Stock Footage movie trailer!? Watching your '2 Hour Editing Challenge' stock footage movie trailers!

We've been told it's the last of its kind. We've heard a gunshot. We don't need to know whether it survived or not, and that's why we would go watch the movie. We know there's the 2 guys. They're on a mission to save this last remaining bird. We know there's another 3rd person. We don't know what that sort of goal is, that mission is, but we could guess they're probably after the bird. We hear a gunshot. It ends. We don't know what's happened. That's how I would end it. I think that'd be a really cool, ominous, intriguing ending. Alone in Space by Hurst Media, also known as Swag. 1 minute 36. Now, Swag did message me, mentioned about this art grid. It's got the watermark on there. It's not a big deal. You can still go ahead, download the footage, have a play with it from Artgrid, even if it's got the watermark on it, because you're still doing the same thing. It doesn't make any difference for this sort of thing. You can still practice, you can still have a play, learn the techniques, and it's a good experience whether it's got a watermark on it or not.
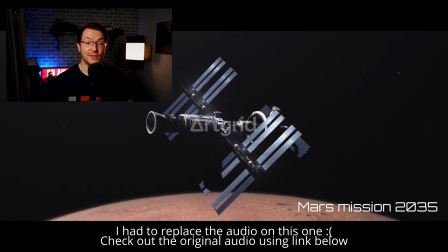Nice font, works well.
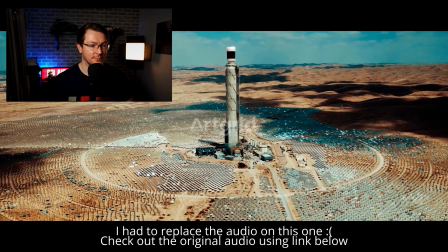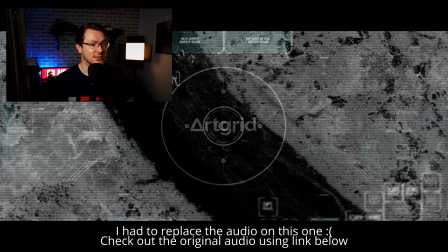Experiments taken too far. Nice sound design again, just that little military sort of chatter.
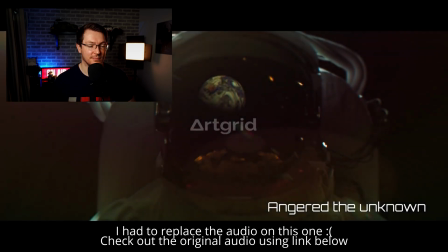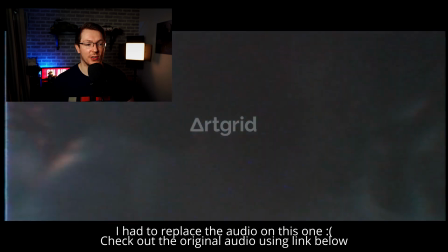I like it. That works. That shot there where you've got the smoke coming out of the rocket, fills the screen, and the music sort of dies down at the same time.
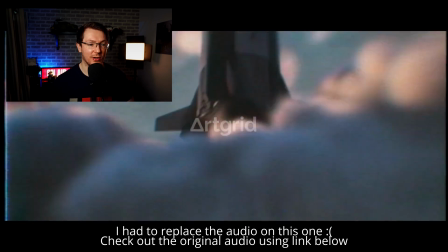And then we hop into the slightly more action-y, up-tempo.
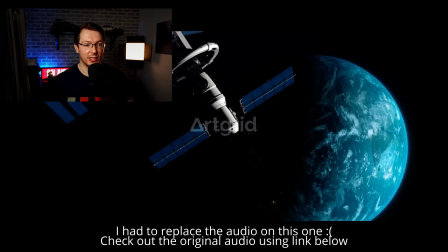That's another really cool shot there. I like the way that, again, the music's, and then you've got that ping, and it's a bit quieter, a little bit more mellow, and it goes to the quietness of space.
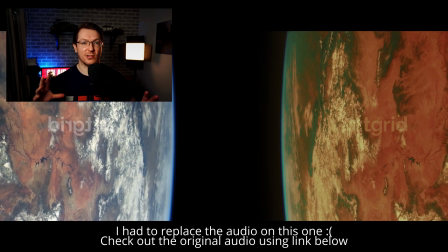Nice. Bit of mirroring going on. Maybe there's two Earths and they're having a fight, and that's where the aliens are coming from. That looks cool. And you've graded the one side like an evil version of the Earth.
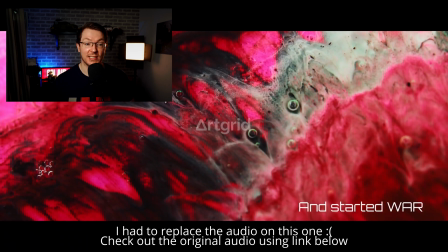Nice ink drop, dude.
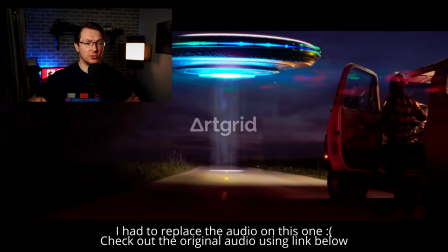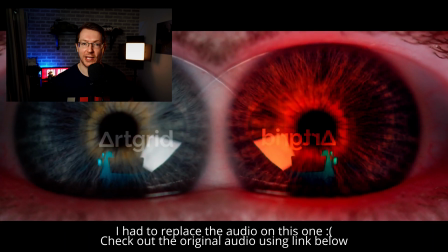Same with the eye. Nice.
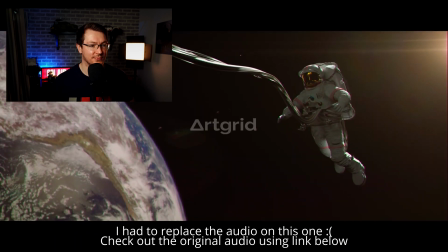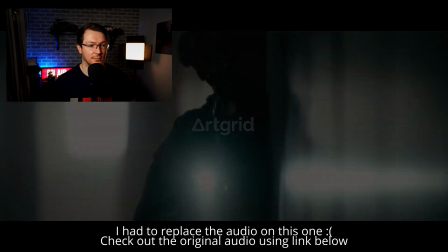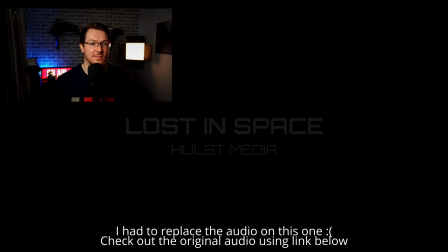Good stuff. Like it. Next, Into the Great Wide Open by PugTom. Now, Pug's messaged me about this. I've spoken to Tom about this. He was just having a bit of fun. This one is a very different approach.
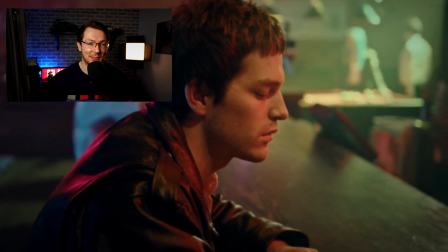Immediately, we know this is something a little bit different, just because of the music.
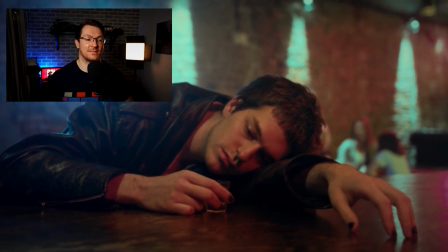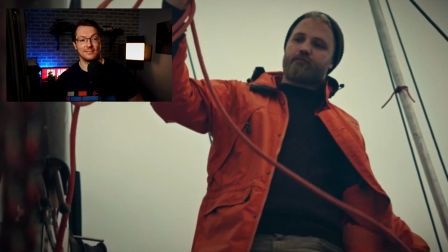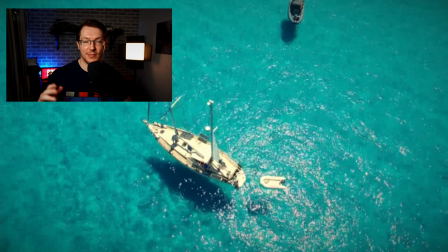Also going for the film effect, bit of sepia, bit of film damage going on.
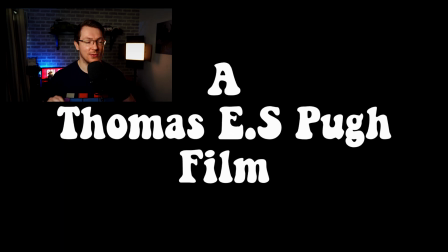Bit of a change. Happy people on a boat, on a yacht, having fun, funky music.
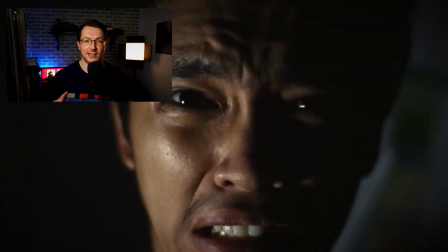Now we got a shark. Same shot we saw in one of the earlier ones. Nice.
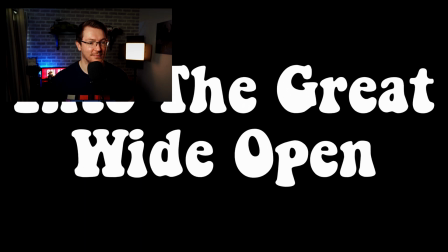(1973). So yeah, it's definitely got a campy B-movie 1970s style feel to it, which I like. I think you achieved what you were going for. It's not necessarily the approach I'd take, but I like it. I like you thinking outside the box, dude. It's cool. Next up, The Forest of No Return by Post-Color Gear. Post-Color Gear, by the way, got a really good DaVinci Resolve channel, started doing some more tutorials and that sort of thing, so maybe check him out again. Linked down in the description, worth a look. Let's give this one a look. 57 seconds, again, nice. Under a minute, I think works really well.
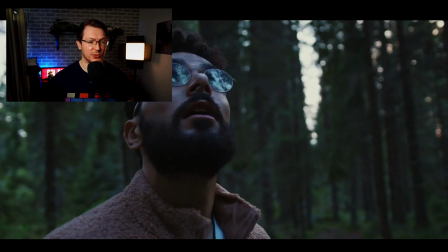Cool shot.
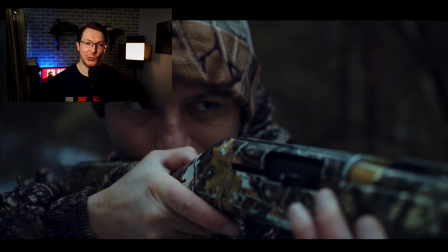Sound design, nice. Ooh, I think this is the same hunt that we had in the previous one.